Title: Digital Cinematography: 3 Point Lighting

So what I'm going to show is I have a real big, wide, like fisheye angle of the studio space here, just a really basic lighting setup.
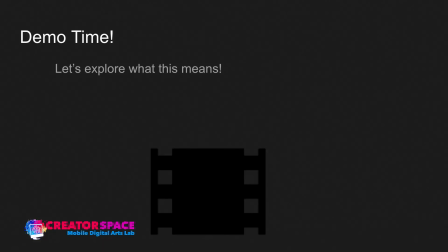And what I got to do first is I'm just going to turn off one of my lights here that was just used for while I was talking, because that's going to play a little bit of a part. So I want to just turn that off. And what I'm going to do is, let's get right into some of these cameras here.
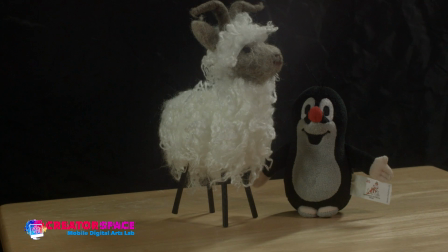So here is our subjects lit up in essentially a 3-point lighting type scenario. So, it looks nice, and you can see there's a little bit of light. And I chose the black little penguin figure.
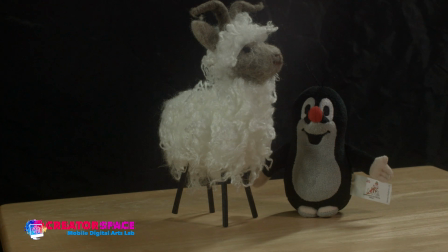You can see how around the edges of his head, there's a bit of light, and that's what that backlight's doing. And we'll look at what this means. So let me show you the big why.
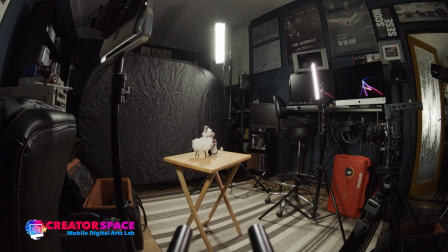We can kind of see now there's 3 lights. So we have this light here. This is our key light. We have this light over here is our fill light. And then the back light way up over there, you can see that's the backlight, right?
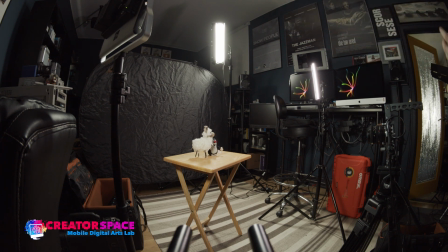So it's just like the diagram. And it's a bit of a squished, this is just my editing space here. So a little bit of a, scaled down version of the diagram, but the principles apply are the same. So we have our key, fill, and the backlight, right?
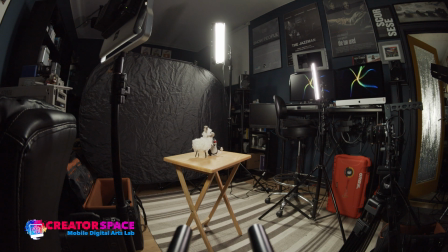So now let's look back at the image here again that we have.
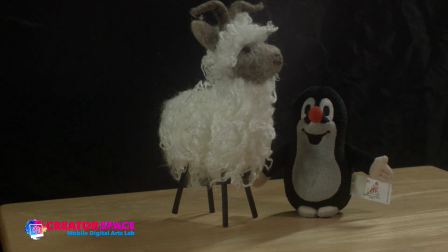Oops, so right here. So now if we look at this image here, this is the full setup. Okay, so now what we'll do is we're gonna break it down and just have the key first, right?
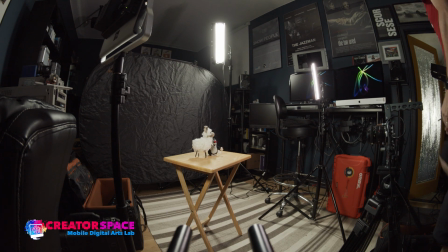So what I'm gonna do is actually turn off these other lights. So let me do that.
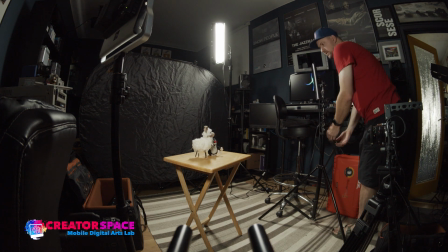Gonna spin these down to 0. It's a dimmable. So now we just have the key light here.
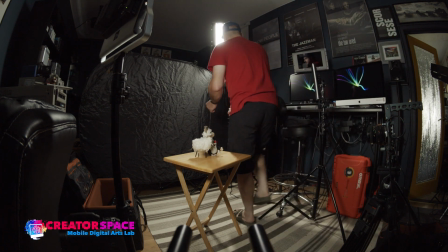Okay, and I'm gonna turn off this backlight.
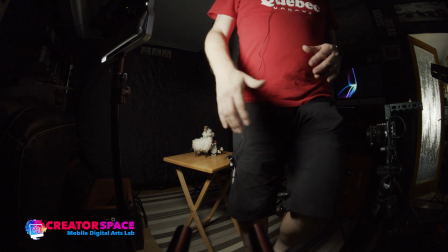Okay, so now we have just the key light. And that's really how I always, I recommend starting in that kind of lighting fashion.
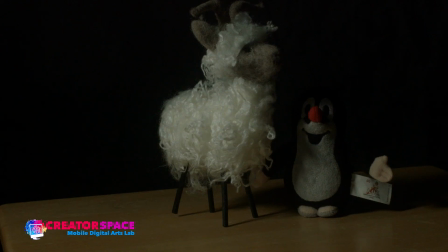So just having that. So here's our key. Right, so you can see and I wanted to use 2 subjects because it's not so hard to just work with one, but look at how, what the goat does to the penguin. It starts to cover it a little bit, right? So this is our key.
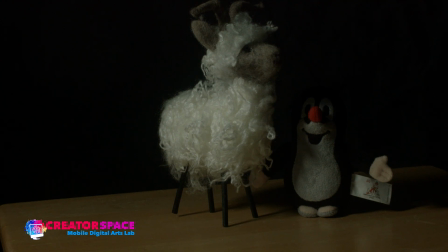So once we kind of figure out the brightness of the key, that's the first kind of, you know, element to do, right?
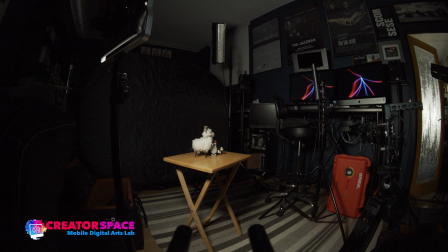So if I go like this, so now I can adjust this. See, so I can make it brighter.
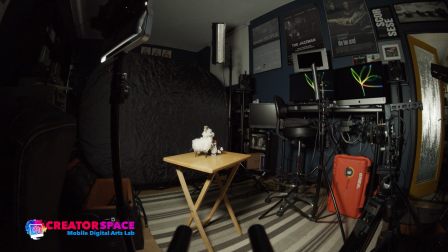So this is at 100%. So let's have a look at what that looks like. So that's 100%.
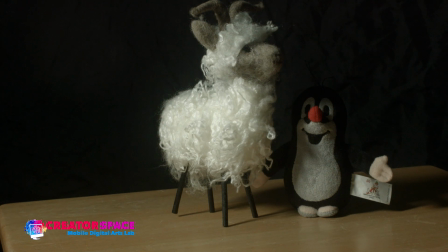So you can see it's pretty bright, but here's a good example of the penguin kind of represents the other side of a person's face, right? So if the penguin doesn't have any light, he gets kind of thrown into the shadow.
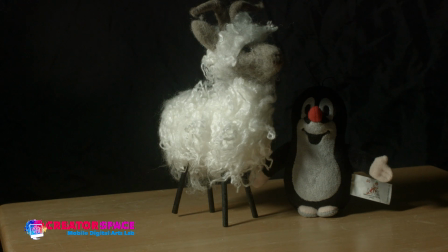This is really a good example of how the fill light can really help bring that up, right?
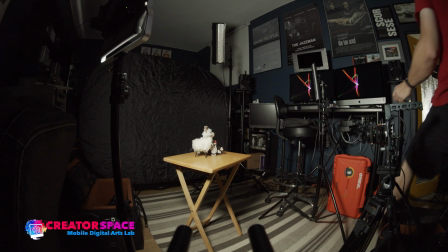So now what I'm going to do, I'm going to go back over here. I'm going to bring in a little bit of the fill light.
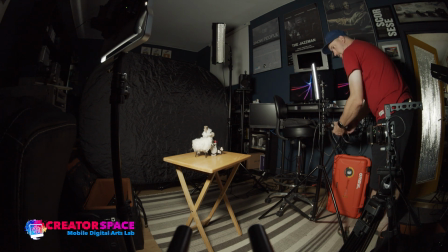So I'm just going to dim it up. Okay, so I'm going to put it at about 50%.
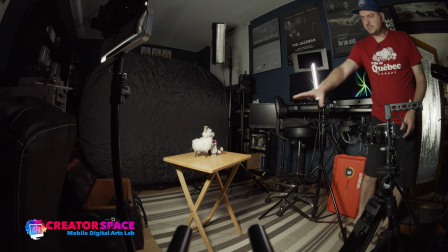Okay, and now we can see how it's bringing a little bit more light to
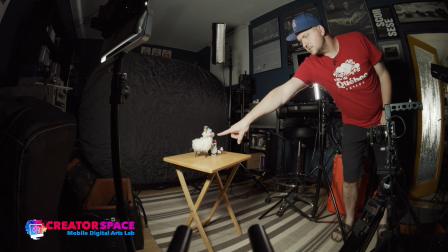here and helping fill in what this goat was creating a shadow of.
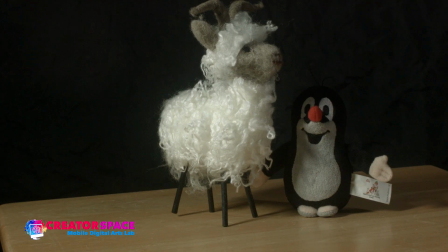Right, so here let's go to the camera angle now, right? And look at how much nicer that is. Now we got that fill on the penguin, right? And again, he's being covered a little bit, so we can play with, you know, positioning.
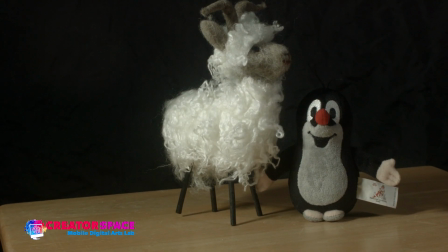If we bring him forward a little bit, that's going to help, you know, in that kind of example. But I did want to start off to just show what it looks like when it's really like dark, right?